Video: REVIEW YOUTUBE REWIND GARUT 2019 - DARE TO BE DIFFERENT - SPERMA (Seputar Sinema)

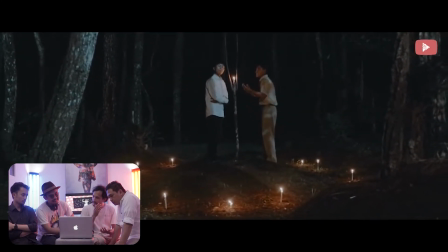suara ketahuannya tuh aneh banget gitu kan harusnya ranting truk gitu ya suara ranting jadi kayak suara clap ya
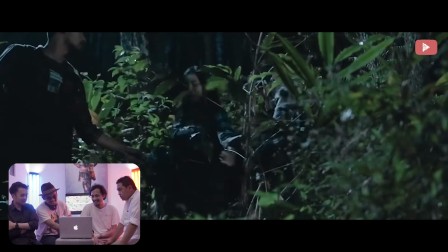suara clap kan mungkin kurang ringnya injek aja gitu kalau suara ranting itu ringnya jadi kurang ringnya itu kayak itu kayak ngambil ngambil juga sih mungkin ya ya polainya mungkin kurang nah ini kan mana?
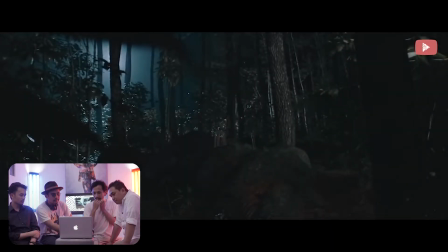ini gue suka banget nih, kalau ini kan cahaya sumbernya dari atas Masih beli poble gitu ya,
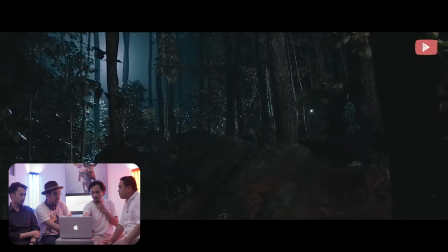bisa agak biru-biru dikit Ini cahaya yang dimungkinkan Kalo tadi suit-suitnya dibikin gini, ini super cahaya utamanya tuh Dibikin-bikin kayak gini, warnanya agak biru dikit Lebih beli poble ke suatu tanah Nah,
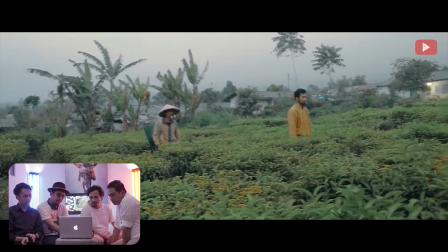pen kiri kan Smooping dia ada ke depan Biasanya kalo gini tuh kan,
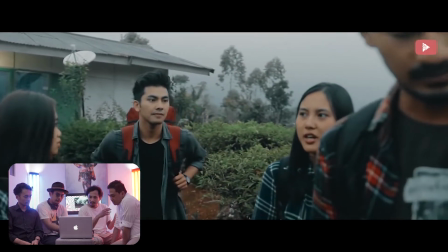biasanya ada bagian suradara yang males tuh dia potong-potong aja gitu Jam cut-jam cut Kalo ini masih dibikin long tech lumayan
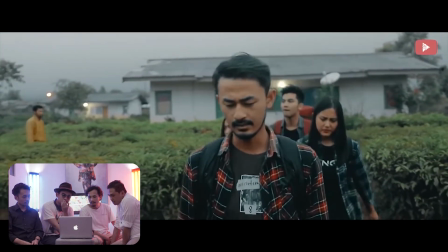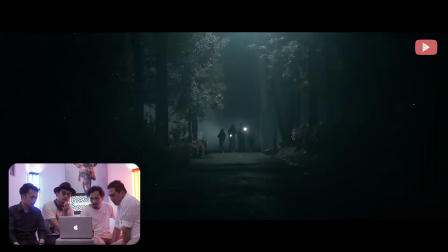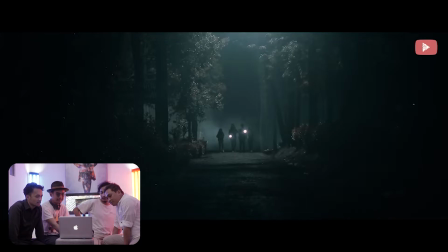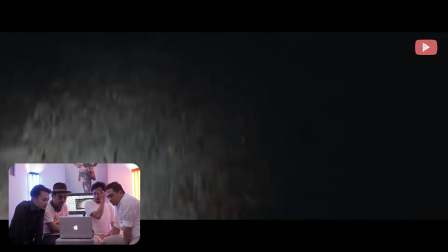Cukup menyeramkan sih ya, si nana ini kan, karena dia di full blue gitu ya Luansanya dingin gitu Ya gitu deh, kalo dari si mirat apagali tuh gue kasih nilai mungkin Untuk kelasnya youtube rewind garut sih mungkin udah bisa diangkat 8,5-9 lah Buat kreator lokal itu ya Maksudnya pernah lihat youtube rewind ke terlain tapi gak serapih ini ya Mungkin kalau dari Cinematografis gitu kali ya? Kalau dari suara, scoringnya lumayan ya Scoring itu terlalu banyak sih Jadi dari awal sampai itu dia menakutkan terus Kalau mau ngagetkan sih, cemnya hening dulu Terus tiba-tiba kaget, baru mengakit atau nang Kalau kita lihat gitu, jadi nakut, nakut, ayah Dari awal itu udah serem Udah dikasih kalau ini tuh memang serem gitu Mungkin karena konsepnya juga ada ini ya, juri ya Padahal udah mulai keliatan Kelabnya Baru dimasukin scoring Sama ini sih, kalau gue pribadi sih Agak sama aja gitu ya, untuk bagian apapun Musiknya tuh ya gitu aja Iya, nge-flat ya, kalau gue sih Musiknya setengah banget ya Terus ada yang beberapa enggak in Dari kayak yang Ini yang Debate Red juga gak pas
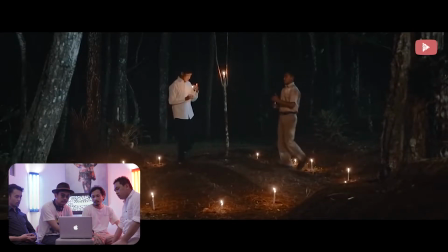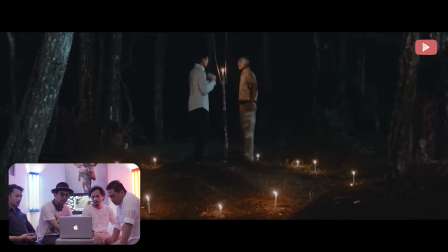ya dia kurang kapal dengan liriknya mungkin juga ga pas mulut sama gerakannya mulut sama suara itu kayak tadi kalo gua sih, kalo gua yang buat misalkan musiknya ini yang tadi itu dikejar sejauh kan anjing
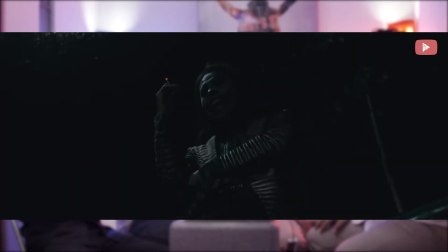Misalnya ya, misalnya gue kasih yang tegang itu bukan gak tegang, cuma nakutin kalo tadi Kalo tegang kan kayak dikejar gitu,
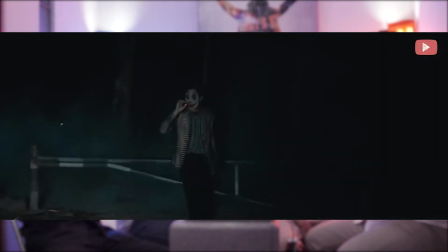kita bener-bener kayak dikejar gitu Kalo misalnya dikejar, ya kita seperti kayak dikejar kayak gimana misalkan Atau kato selo yang kayak di cepetin Dia tuh,
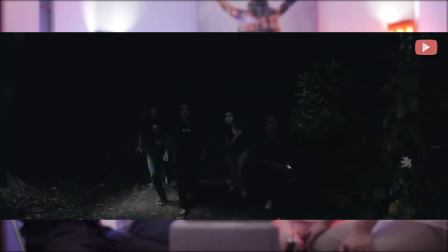dia bikin sendiri apa prison ya? Gak tau bahwa Dia juga gak bilang milang
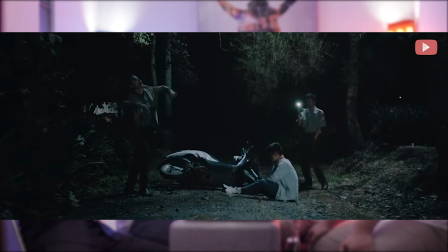Gak ngajak-ngajak Kalo ngajak ya kita selesai sepertinya kita kurang popul ya tapi kalo kita kalau ke saya sih mau jadi 2020 dia udah menyanggup